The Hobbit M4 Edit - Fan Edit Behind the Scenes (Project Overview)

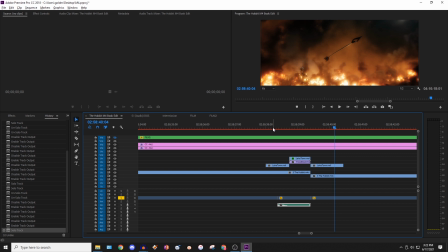20:37 The center channel cuts out right when we cut to here and then to here.
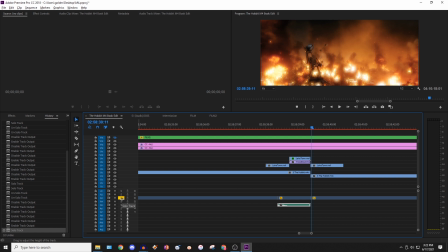20:41 Now the reason for that is because there was something going wrong with the center channel when I compared the footage and the audio.
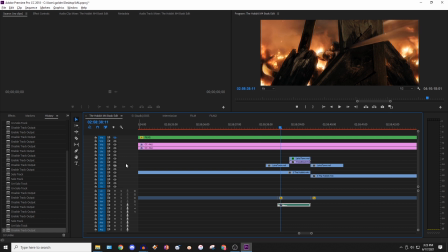20:47 You could hear a grunt from Bard's kid as he shot, and obviously Bard's kid isn't here.
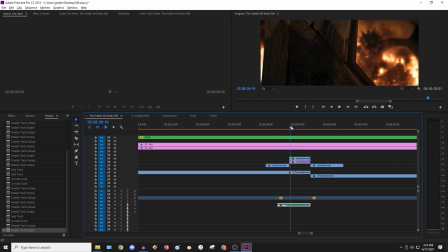20:54 So what I had to do is I just had to silence that center channel,
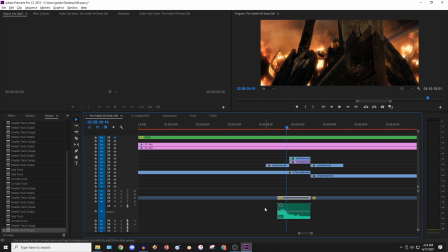20:57 and then I exported the original center channel into this program called Audacity, and then I rearranged the audio in Audacity to mix a new center channel, which used all the sound I could from that center channel, you know, like the bow shooting, Bard yelling,
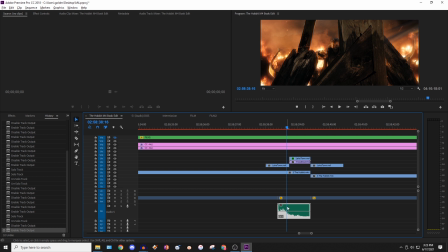21:13 all of that, but I silenced the one part where he grunted, or his kid grunted, and then I took audio from the outer surrounding channels and mixed it in and matched the volumes and made it into one new center channel. So if I play that here, just by itself, you can hear it sounds perfect.
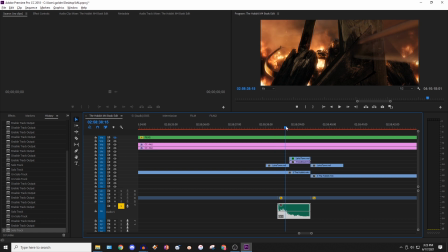21:30 It's just arrow release, Bard yelling, and then the arrow is spinning out.
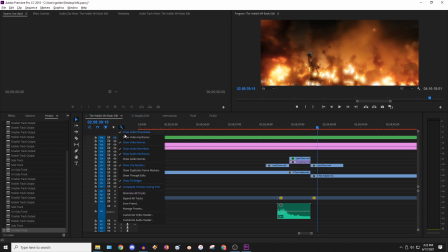21:36 And that was a common technique that I did throughout this project by taking stuff out of Premiere into Audacity and then loading it back in at the end.
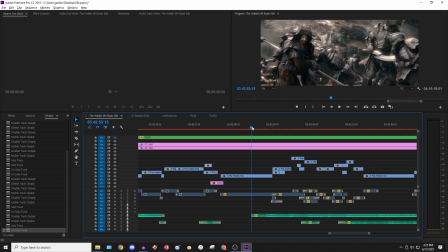21:44 So one of the more well-known rescored scenes in my edit is the Misty Mountains theme, which I've put into this montage here after they charge out of Erebor. Now the reason I didn't put the music earlier during the charge itself was because it couldn't be rescored without having some sort of either tonal issue,
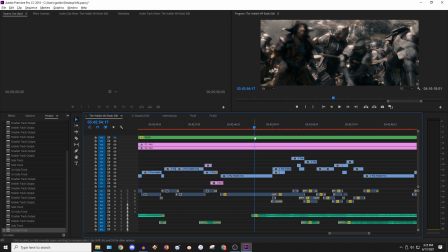22:01 just the music sounding too happy, but the charge being more like epic, or just the audio quality being poor.
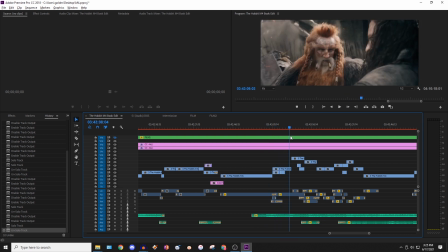22:07 So I decided to save it for this part right here, which was actually really ideal because most of these parts didn't have music already,
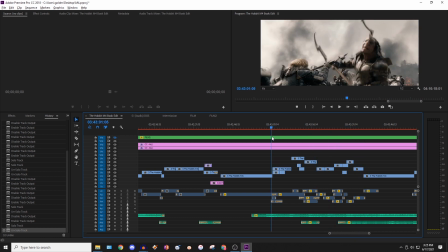22:15 so that meant that I could add new music on without having much of a hassle.
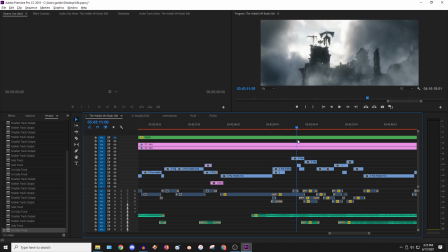22:19 Now if some of these parts did have music, then I would just extract their center channels and rebuild the surround around them as best I could.
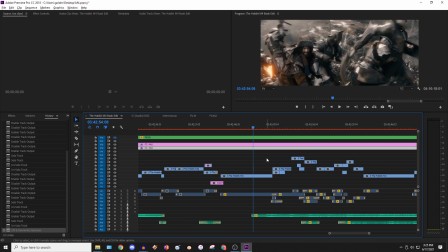22:25 But to go a little bit more in depth, it starts out with the music right about here,
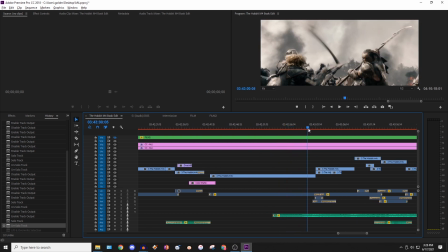22:31 and then it starts to build up, and then we cut to this shot right here of Thorin and Dane hugging,
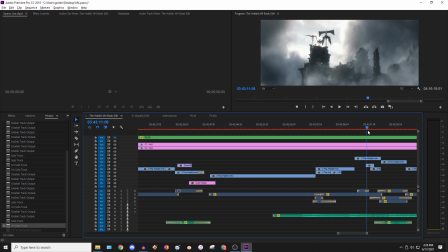22:39 and then we keep going through different shots as they, you know, realize that they have to go for Azog,
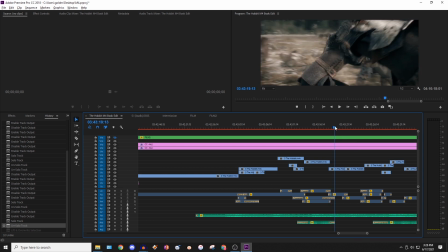22:44 and then we resume back with the other dwarves just to give the audience a little bit of a break. Then Thorin is running off,
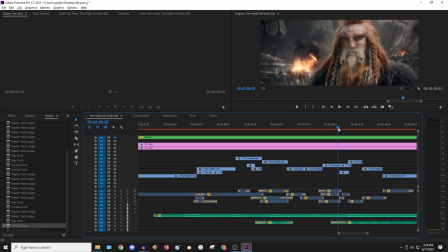22:51 and so Dane looks off and gives him some good wishes. Then we cut to Thorin up at Ravenhill.
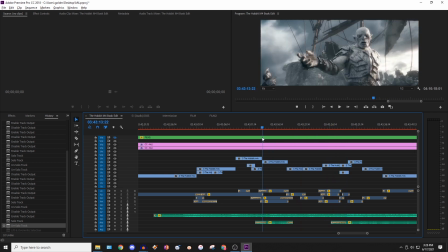22:58 Now, the reason that I think this works well is because we're moving quickly through so many different little moments
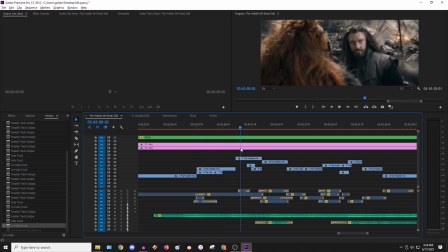23:03 with the music montage that it all sort of blends in together as the dwarves are making progress,
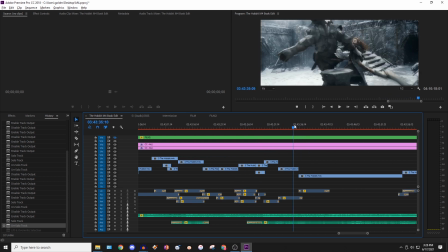23:08 and then the music slows down over here and we get back on track with
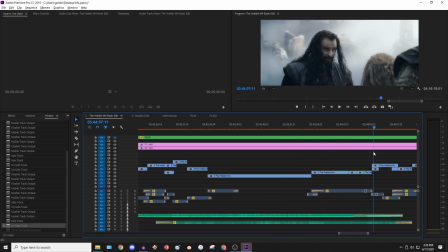23:14 more slow progress, which is, you know, they have to scout out, walk across, and whatnot.
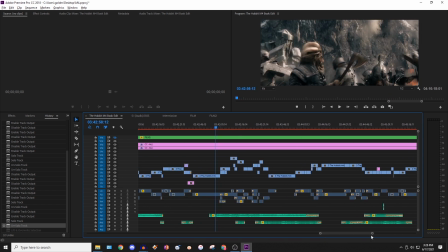23:20 Now, if we go back to this part here, one thing I want to talk about though is when you do a rescore of a scene,
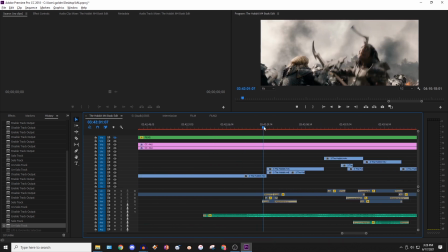23:26 it actually gives you some more creative control from a certain point of view.
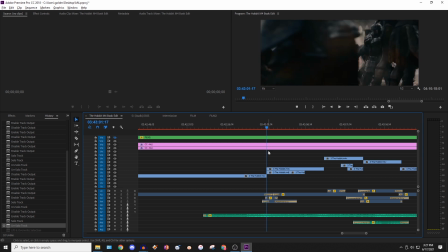23:30 Normally when you rescore though, the biggest issue is that you have to deal with the old music, which is really challenging and can be limiting. But if you're able to get lucky, when you rescore, you can put scenes in any order if they don't have music early or if they barely have music, because the new music will cover everything up.
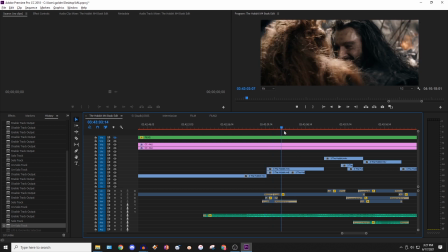23:47 That, you know, I can put them hugging, you know, them looking here, more fighting.
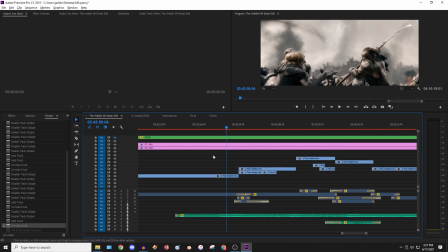23:51 I can put them in any order I want because this music at the end of the day is just going to be playing loudly in these surround channels, and it really works well.
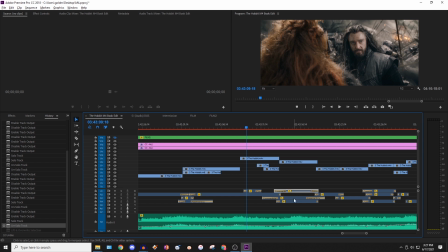23:59 Now you'll also notice that there's so many other little channels here with just tracks of audio.
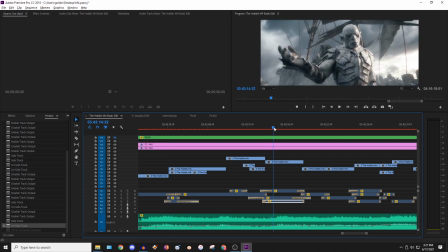24:05 Now this is just to rebuild the surround sound because some of these moments I had to only keep the center channel. So for example here with Azog, I'm not sure which one it is, but one of these channels is him just breathing, center channel, because I'd removed the old music.
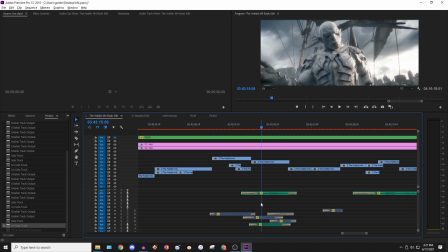24:18 But then as we scroll down here, there's a bunch of other audio which I can just play.
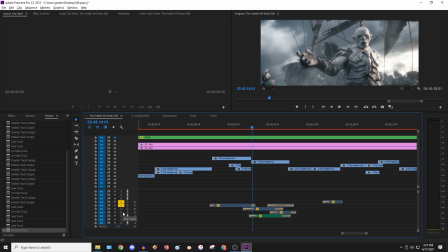24:23 This is just the you know, ambience of the battle.
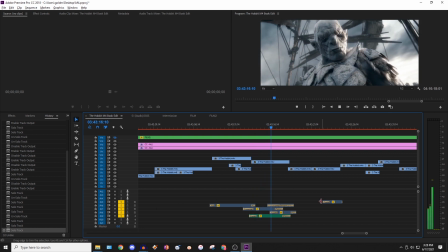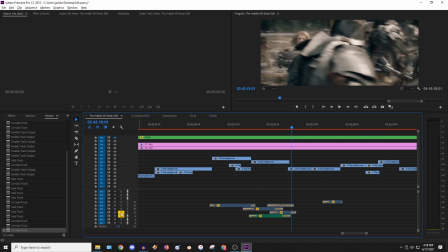24:34 And then it fades out as we get to the next scene. Now the ambience doesn't actually really need to be that perfect or like,
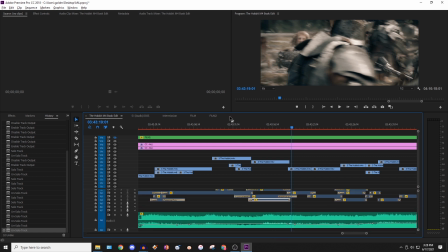24:39 you know, 100% clean, because it's really quiet compared to the other sound, and the music is covering it all up anyways.